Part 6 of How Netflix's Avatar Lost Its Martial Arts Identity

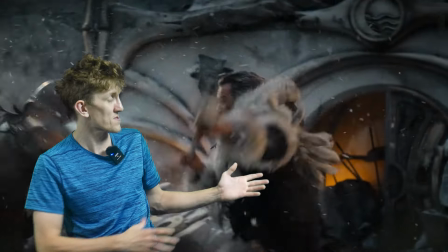And yeah, this is actually really well choreographed, with Yue's father transitioning nicely between the opponents and his movements.
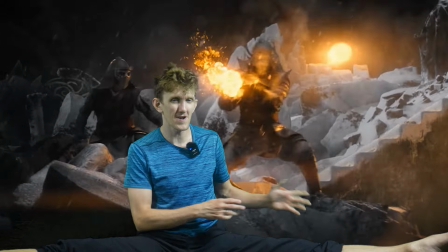So while there's no real martial arts being displayed here, and it kind of falls into that generic Battlefield 101 stuff,
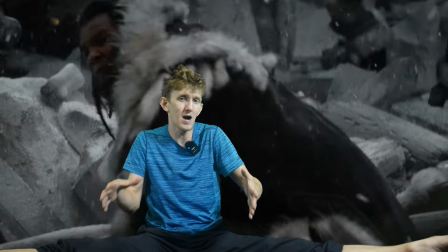like you'd see in Game of Thrones or Lord of the Rings, that doesn't stop it from being really well timed and having all of the beats be on point.
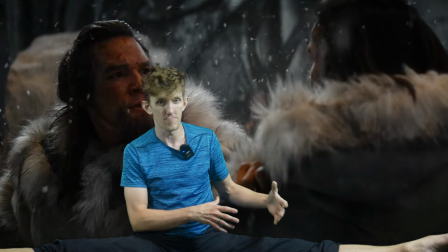From here though, we transition into Han's golden moment, and he carries the momentum forward really well.
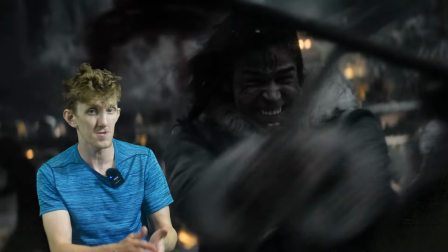All of his beats are on point, he's timed out, he meets his marks, and he even gets some burns on his face.
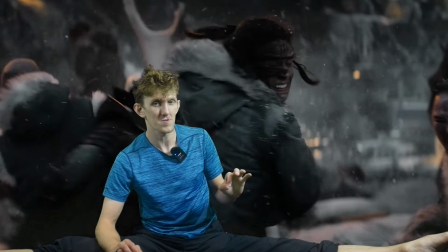And I gotta say, I really like that last little detail the most, but Netflix, please step up the clothing damage for season two.
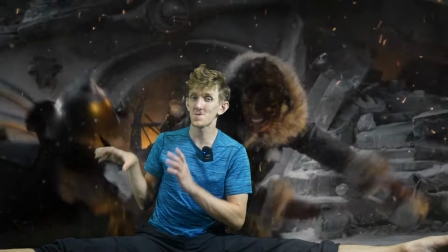To be fair, though, that was also a serious problem with the original cartoon.
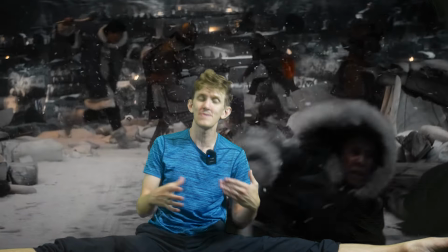Outside of, like, key moments, it never felt like people were really getting burned or dirty, you know what I mean?
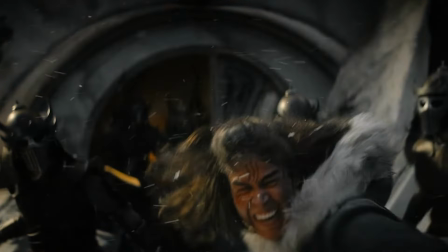Anyways, the only lame part of this scuffle is the slow-mo turn that does nothing.
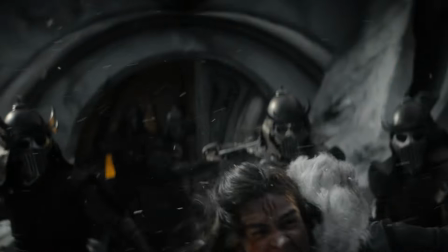The Firebender isn't doing anything, so this is either a hiccup or just something they threw in because it looked cool.
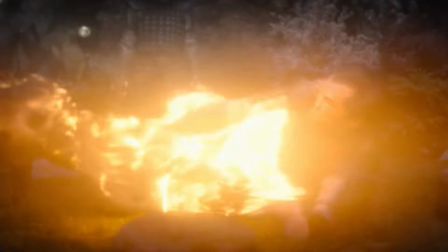Gotta keep the finale rolling, however, as now we see Iroh get really f***ed off and try to light up Jowl.
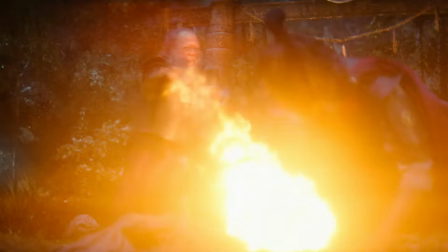Even though we get some vertical fist action, it still just looks like an old man that can't move all that well.
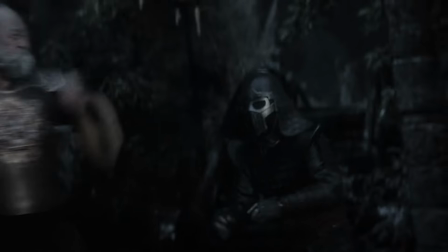Like, what even happened here with this guy?
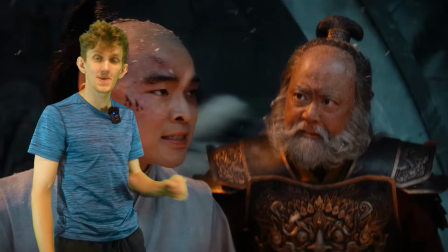But who cares about that, because we have finally arrived at the last fight for Season 1, Zuko vs. Zhao.
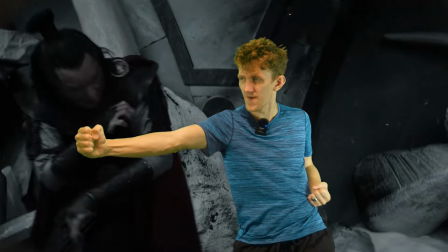For starters, we open with a beautiful vertical fist, followed up by my personal favorite, more awkward standing around.
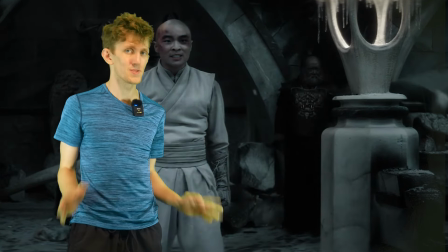Dude, do something with your body language. Do you guys see what I'm talking about?
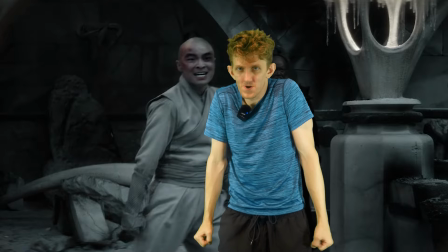Dallas just looks like he's standing around lifting his shoulders up, and I'm sorry, but tis a little goofy for me.
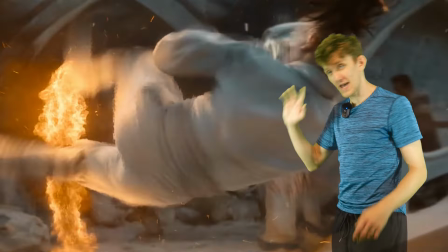But I'll tell you what's not goofy, and that's this choreography right here.
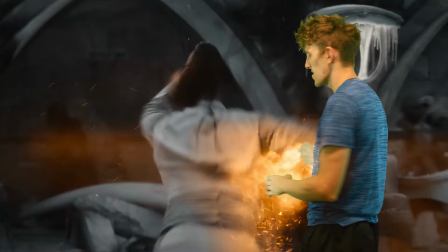We get an awesome B-Twist shuriken followed by a deep double palm strike.
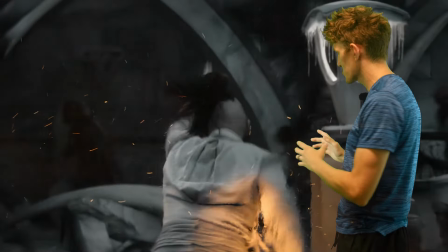While I still don't like how this show handles wire work or slow motion,
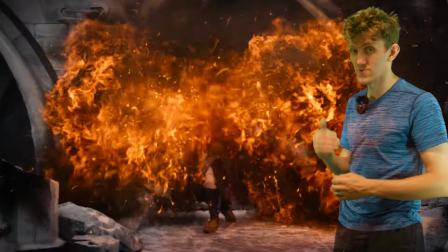the follow-up blasts from Zhao and Zuko's Sailor Moonswipe are visually amazing.
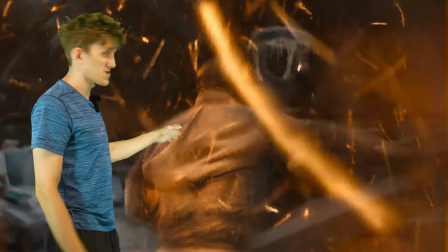That is some points for just the creativity alone.
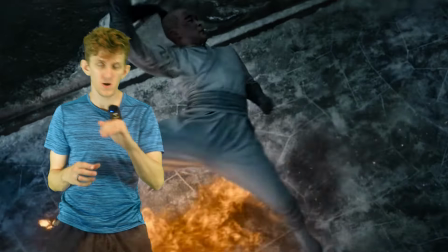The battle rages on with Zhao firing a blast that Zuko kicks away and returns using a pose that really should have been drop stance,
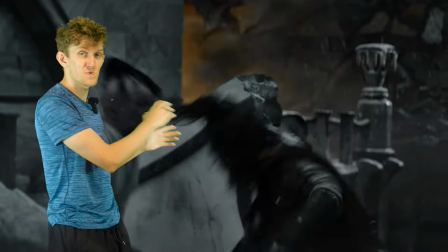but horse is good enough I guess. And if you couldn't tell by their movements and how this was being framed, it was all just an elaborate setup for them to move into hand to hand fighting.
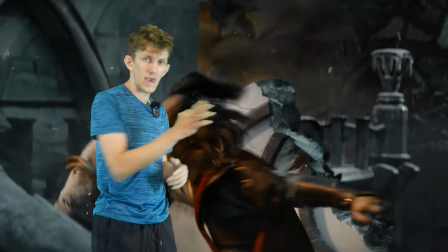Zhao leads with a straight claw that Zuko parries and counters with an overhead elbow,
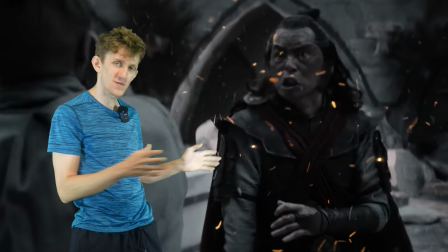only to follow up with a poorly done haymaker due to a lack of hip movement.
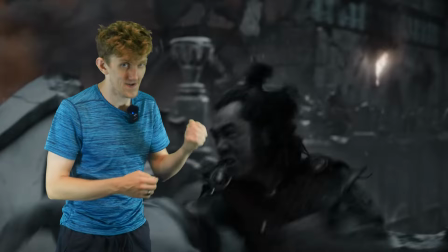Which then leads to Zhao throwing yet another haymaker in this fight scene directly at Zuko's head.
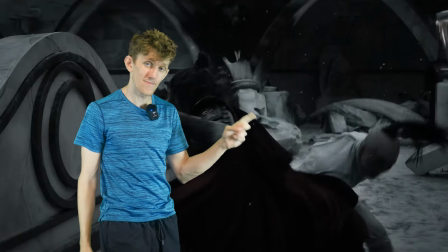And you know what that means. In this show, if one guy is haymaking, that other guy, he's probably ducking.
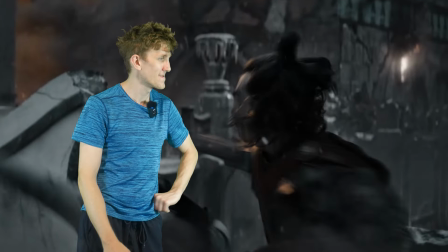Really, really creative.
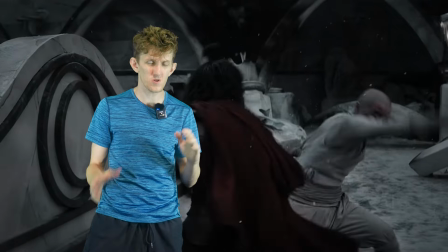And after evading, Zuko goes directly into windmilling arms, which somehow catches a punch aimed at his gut, I think.
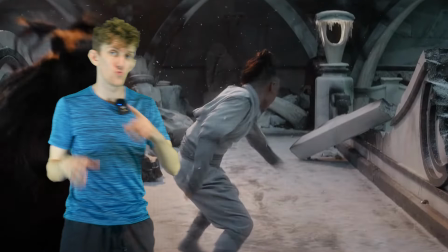Inconclusive, this all leads to an awkward overhead shot where we watch Zuko wheel Xiao over his back before hitting him with a butt punch and stepping
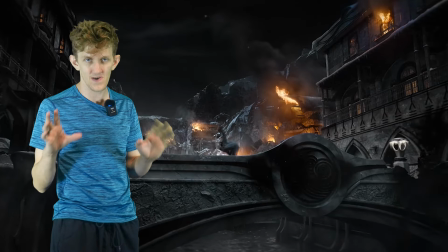away so he can throw an absolutely picture perfect Moon Kick Simi before power posing like an absolute champ.
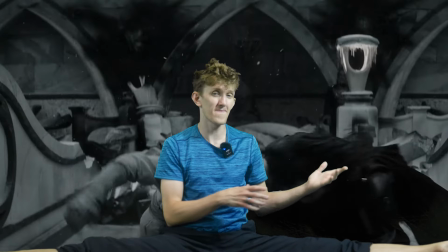I'm a bit torn because I'm not exactly a big fan of benders suddenly not bending when they're in close range,
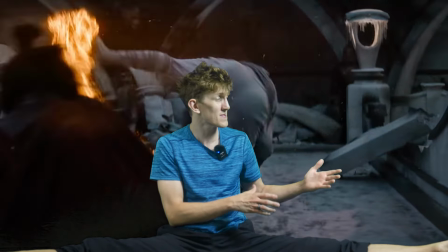but on the other hand, I actually think this is a passable close combat exchange.
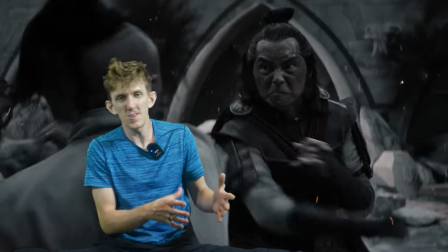It's quick and the tempo is pretty nice, but the lack of strong guards and choreography choices,
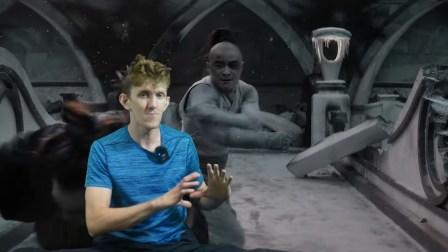as well as the poor choice to film it up close, leaves a lot to be desired.
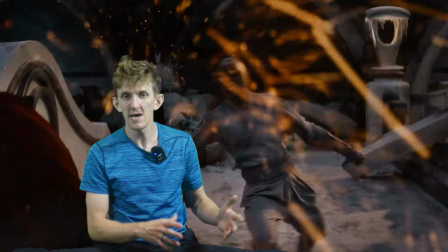And even the highlight of this moment where Zuko throws a moon kick is shot at a distance and edited too fast to be impactful.
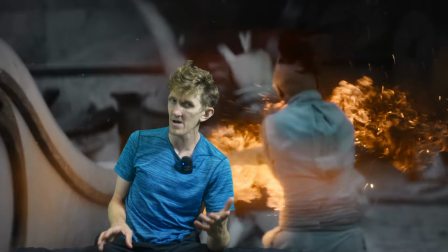To show you what I'm talking about, this is how I would have edited that. See, the idea with tricking or acrobatics in general isn't to try and sell it as some realistic technique. It's to highlight the lines and shapes that we make while we perform them.